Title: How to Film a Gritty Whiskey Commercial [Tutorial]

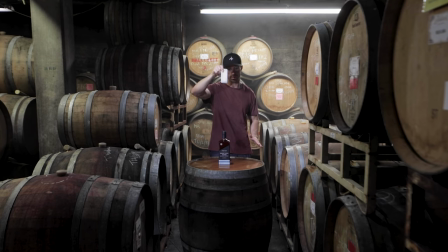Then I have my Aputure MW right in the back. it's waterproof which helps a lot and i'm putting on top of a lens cap to balance it back here because i want it to be a little bit higher with the bottle and then we have right here we have the water as our
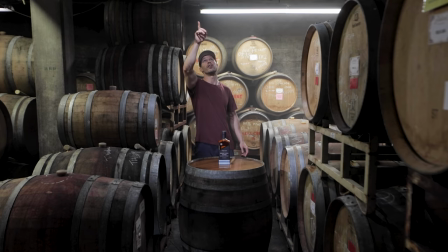reflection and then on top i'm running a 300d with a fresnel spotlight and then
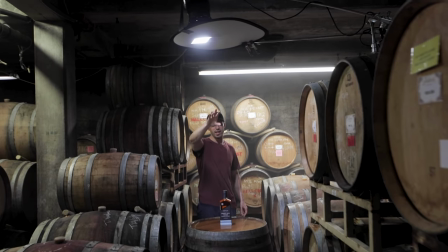using a diffusion just to make it a little bit softer because it was a little bit too strong Over there,
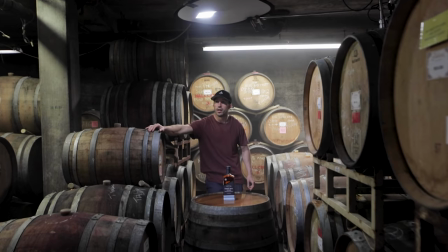I have the Godox or Godex, I don't know how you pronounce it, but with a snoop just for the label and it's hitting right here.
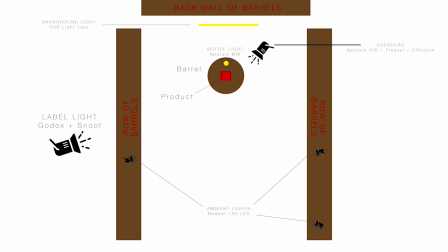And then in the back, we're running an RGB tube and we're pointing it up at these to backlight it just like so.
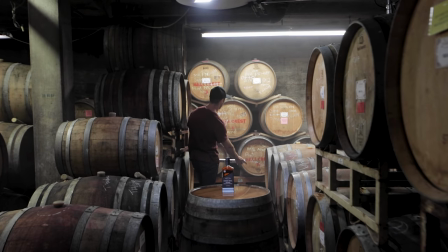It goes underneath.
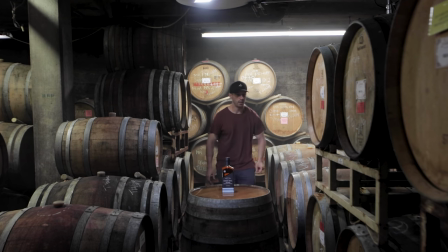And then I have I've placed very cheap new year, new year, new year lights.
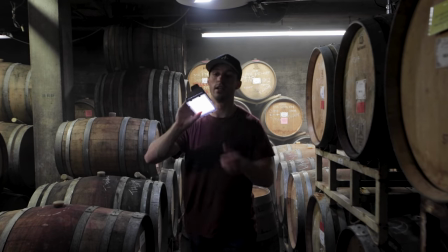These right here, $25 on Amazon.
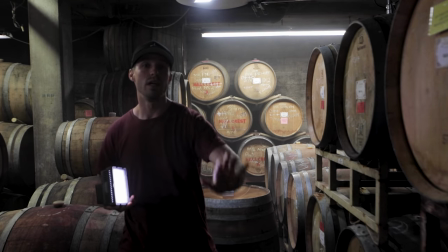And what I've done is I've placed them all around down the aisle to give us a little bit of light onto the barrels.
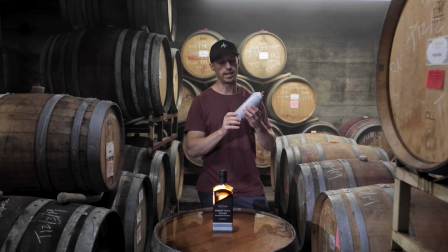All right, my next secret weapon is atmosphere aerosol. I love using this stuff. it is amazing to really thicken kind of the look have a little bit of reflect reflect refract refract refractal light holy refracted light this is great for
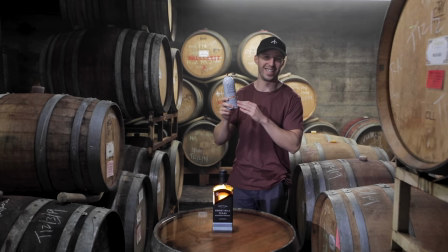having a softening your light and having a refract refracted light refracted light it's okay i don't care if i mess up people get it where i'm human all right and so the trick with this is i like to spray it behind the subject if you put it
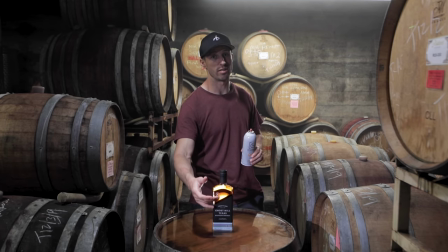in front of the subject you're going to soften the subject a lot so just be careful when using it and what I do is just take a
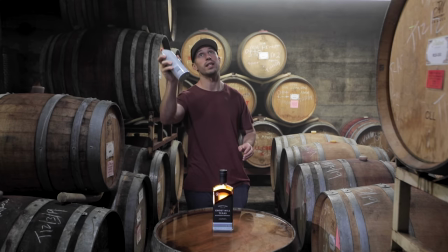little spray like this
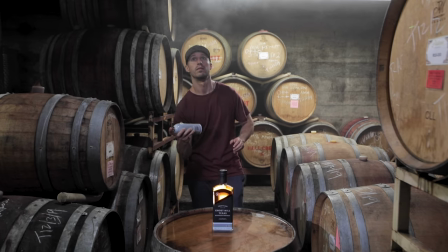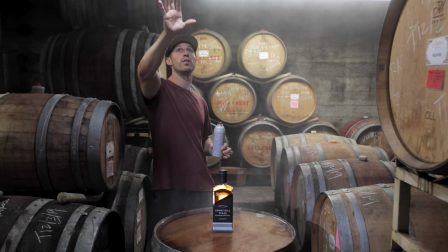and it causes a nice linger we let it settle for a second and then it has a nice linger and when the lights
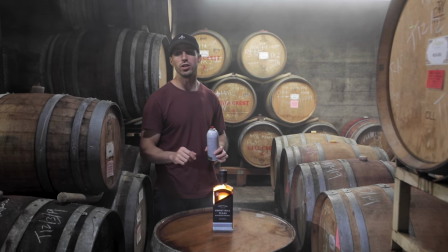are off you can really notice the difference and I'll show you guys with the lights off right now what I'm going to do is I have the 1DX on the Ronin-S and then I'm using a 50 with the polar pro polarizer again i use this to cut off the reflection on the bottle and i'm just going to go straight down towards the bottle using the auto focus and then come back straight back and then maybe if i see any cool ideas i'm going to make some variations as i go
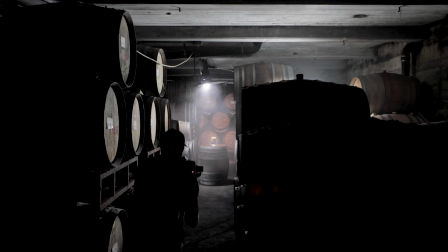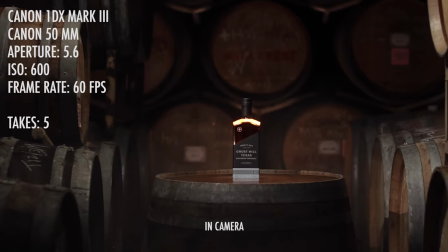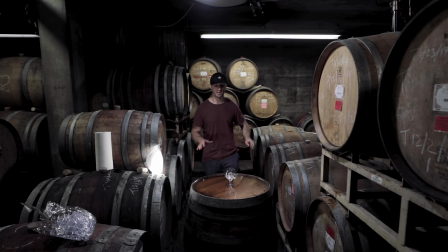now the next shot i'm going to do is the pouring shot and so we've got our glass right here we've use fake ice again and then we still have the aperture 300 with our pernell and the diffusion right coming out the top light to give a nice overall lighting of the reflecting pool
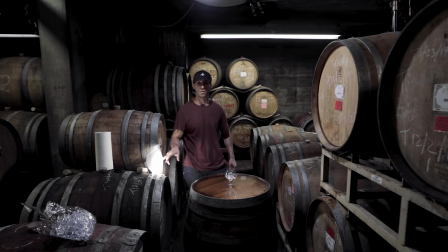and then i put the mc back over here on the side now and you're going to love this to diffuse it paper towel really good trick and it gives a really nice soft look and it's going to give us a little flare coming into the camera which i think is going to be
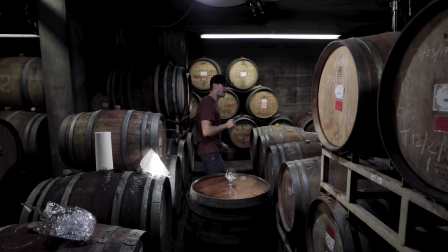a nice warm look for the pouring shots and then the last light that i have is right over here and it's the godox with the snoot on it and it's just hitting from an angle to create a reflection so your angle of reflection is by the level of the object um towards the
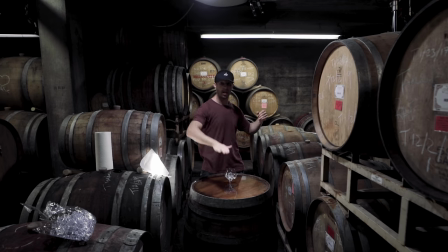level of the camera so the better of the reflection is the height of the camera to the object and the angle you need to match that with your light and that'll create the perfect reflection